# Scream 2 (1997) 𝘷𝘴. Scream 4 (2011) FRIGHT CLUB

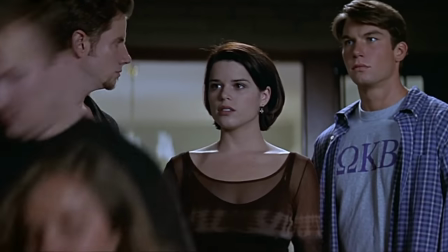In contrast, the movie does benefit from our familiarity with Gale, Dewey, Randy,
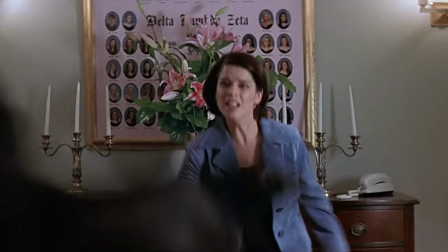and by either putting them in real jeopardy so we can have an emotional reaction to their peril, or developing their stories in a specific and personal way,
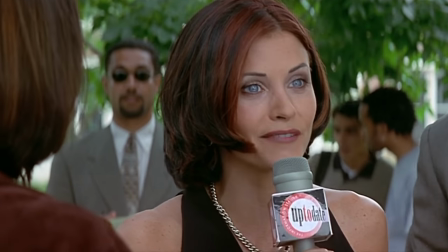making room for growth and dimension. For instance, there's Gail, who makes some real progress from the ruthless, hard-nosed opportunist at the top of the movie.
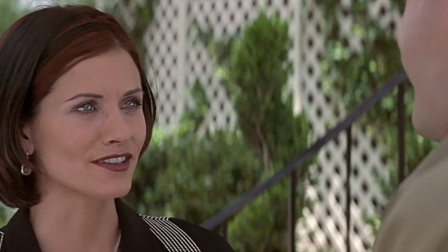Not only does she hit the ground running in full Gail Weathers form, but she spends the bulk of her screen time re-evaluating her priorities,
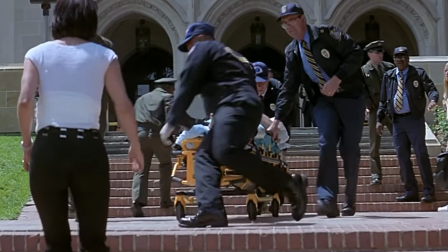and ultimately reaching for something greater than her own professional aspirations.
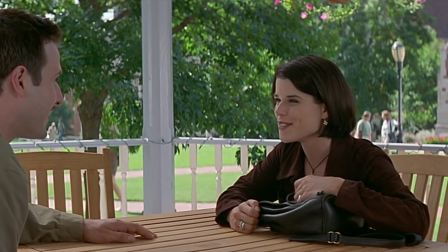On the other side of things, Sydney walks into this movie unwilling to let her previous traumas define the course of her life.
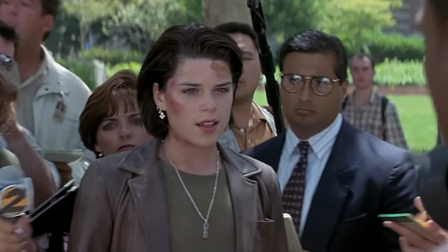This adds up to her ultimately establishing herself as a reluctant hero,
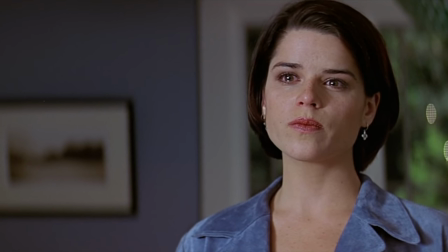one who never craves the adrenaline rush of being cast in another Psycho's horror movie, but who will also face off with whomever just to get them to stop dropping bodies.
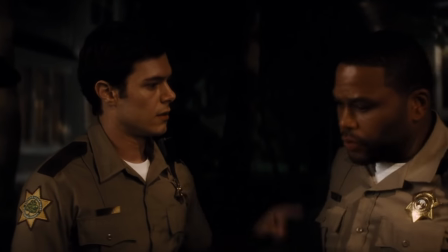Scream 4's supporting cast is solid on an almost comical level.
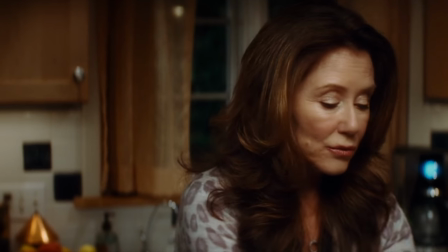The background of any number of shots is littered with capable name actors who were either die-hard fans of the franchise,
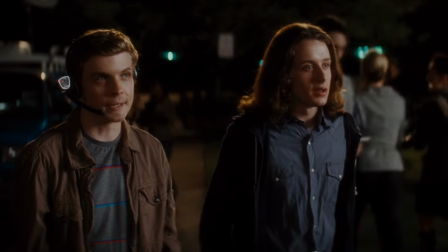or were hired to play near inconsequential roles to divert the audience's expectations as to who the killer could be.
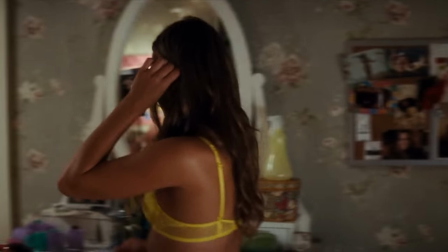The result is not a terrible amount of depth allotted to most of this franchise's freshest faces,
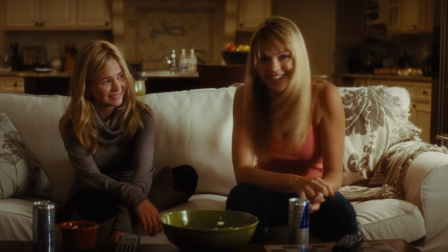as they're probably even a step below the expendable status of Scream 2's newest characters.
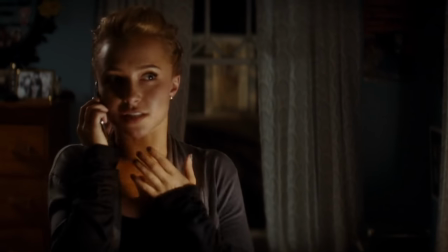The exception, of course, being Kirby Reed, who embodies notable traits of all the core Scream principles, exuding the cunning movie knowledge of Randy,
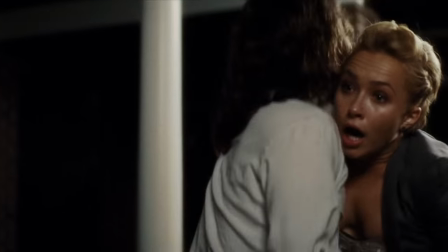the sultry directness of Gale, an undetermined yet still possible survival of a knife wound reminiscent of Dewey,
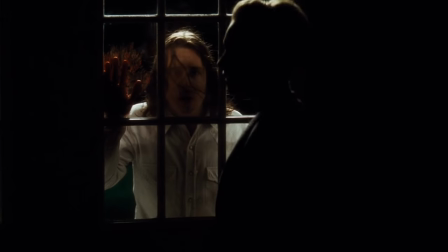and of course the courage in high-stakes situations to trust her judgment like Sid.
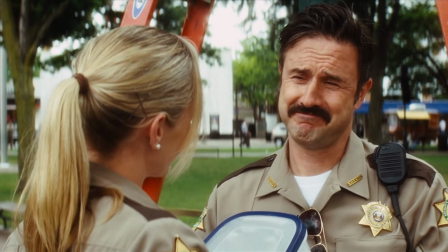On the other side of things, Sidney, Gale, and Dewey all seem to drift through much of the movie, as if they're navigating through this new era trying to figure out their place in it.
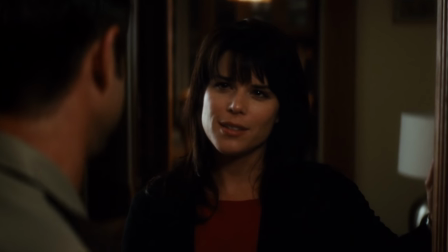Though still sympathetic enough, not one of them has taken a huge character turn in the past 11 years,
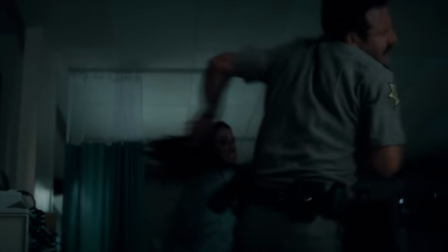so they're largely the same people we've come to know and love, which is fine, but leaves very little room for surprise.
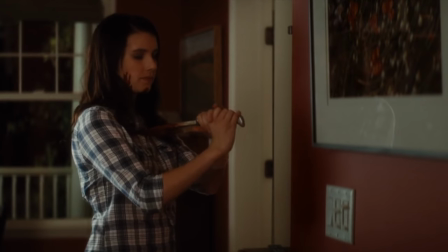Most surprising though is Jill Roberts, easily the most entertaining character of the piece if you watch all the way till the end.
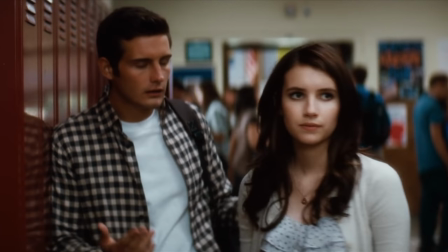And while for some it can be exciting that Jill makes such a dramatic 180 from potential new Final Girl to this sequel's latest ghost face,
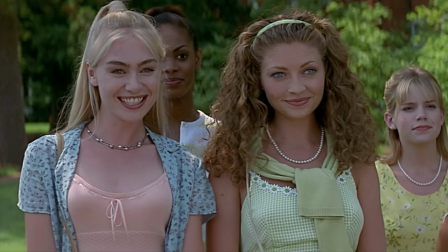for others it's just too little too late. As is often the case with many film franchises, new names are harder to remember,
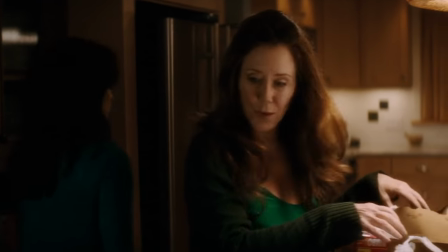and we get minimal exposure to these new additions, sadly including the opening scene victims.
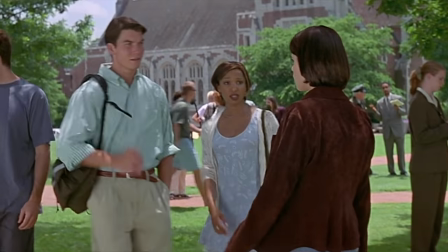It doesn't mean they're unwatchable, it just means they can be a little less interesting, and while both Screams 2 and 4 suffer from stock character syndrome,
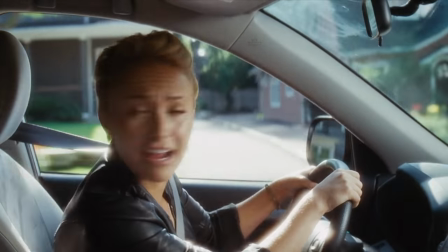Scream 4 does break the mold with Hayden Panettiere's addition to the cast. Unfortunately, it still leaves a lot to be desired, as not only did the OG trio not pass her the baton, but they were left to simmer on the back burner themselves, so I gotta give this round to Scream 2 again for giving us all that well-earned character development.
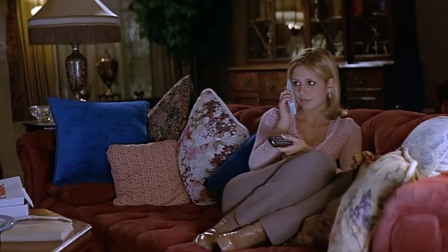With Wes Craven's horror movie pedigree, there's little doubt that the quality of either of these sequels would falter too far from the other, or anything short of exceptional.
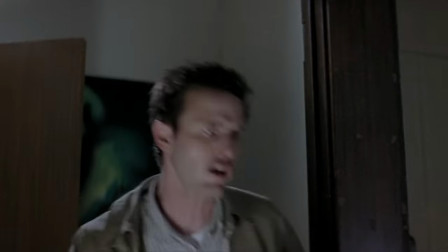But just because the director brought his A-game to both movies doesn't mean they look and feel exactly alike.
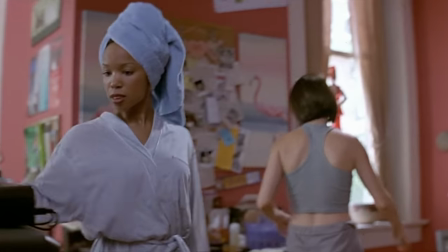Scream 2's overall aesthetic is distinguished by its color palette, which shifts between contrasting temperatures.
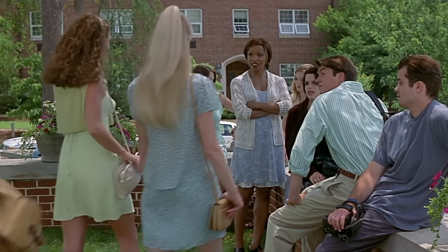The cool pastels and neutral backgrounds found abundantly on the brightly lit college campus and adorned by the characters who populate it,
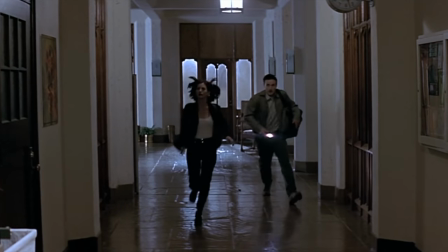and then the bolder darker shades of red and brown found in the portentous shadows which invade the screen at key moments to indicate that the killer is nearby.
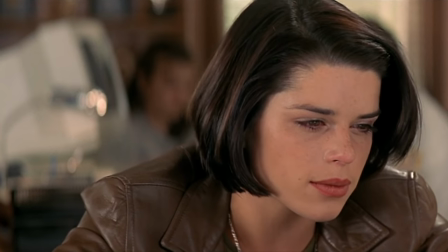It's very thematic in its presentation, as Sydney spends most of her screen time clad in brown leather,
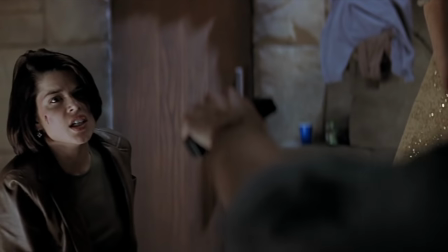burnt sienna suede, or her Cassandra crimson red to link her with the movie's darker events, and to contrast with the softer,
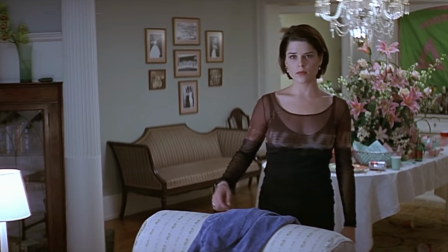blander shades worn by the supporting cast, representing a lost innocence that she'll never get back.
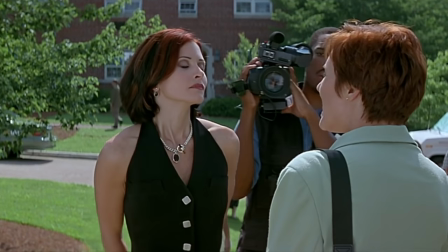On the flip side, Gale sports a predominantly black wardrobe, only to later shed her darker outer layer,
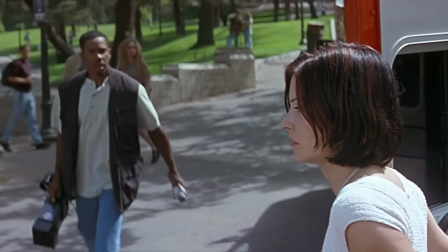revealing a bright white top she maintains to the end of her storyline, suggesting an ascension or moral evolution.
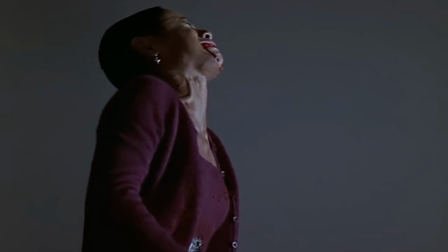Marco Beltrami's score also evolves into a particularly theatrical feel,
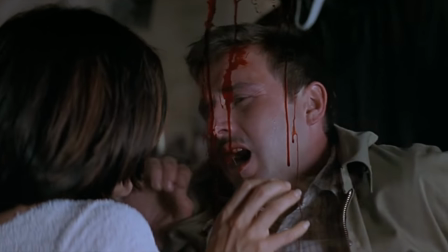as per the more sophisticated direction Wes Craven wanted to take with this story, where the melodies boost the tension and the stakes throughout the course of the film,
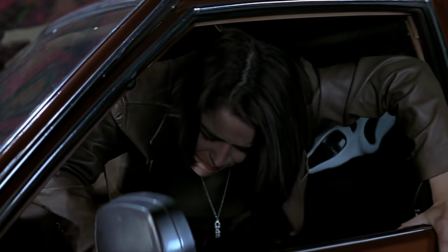expanding the franchise's epic feel.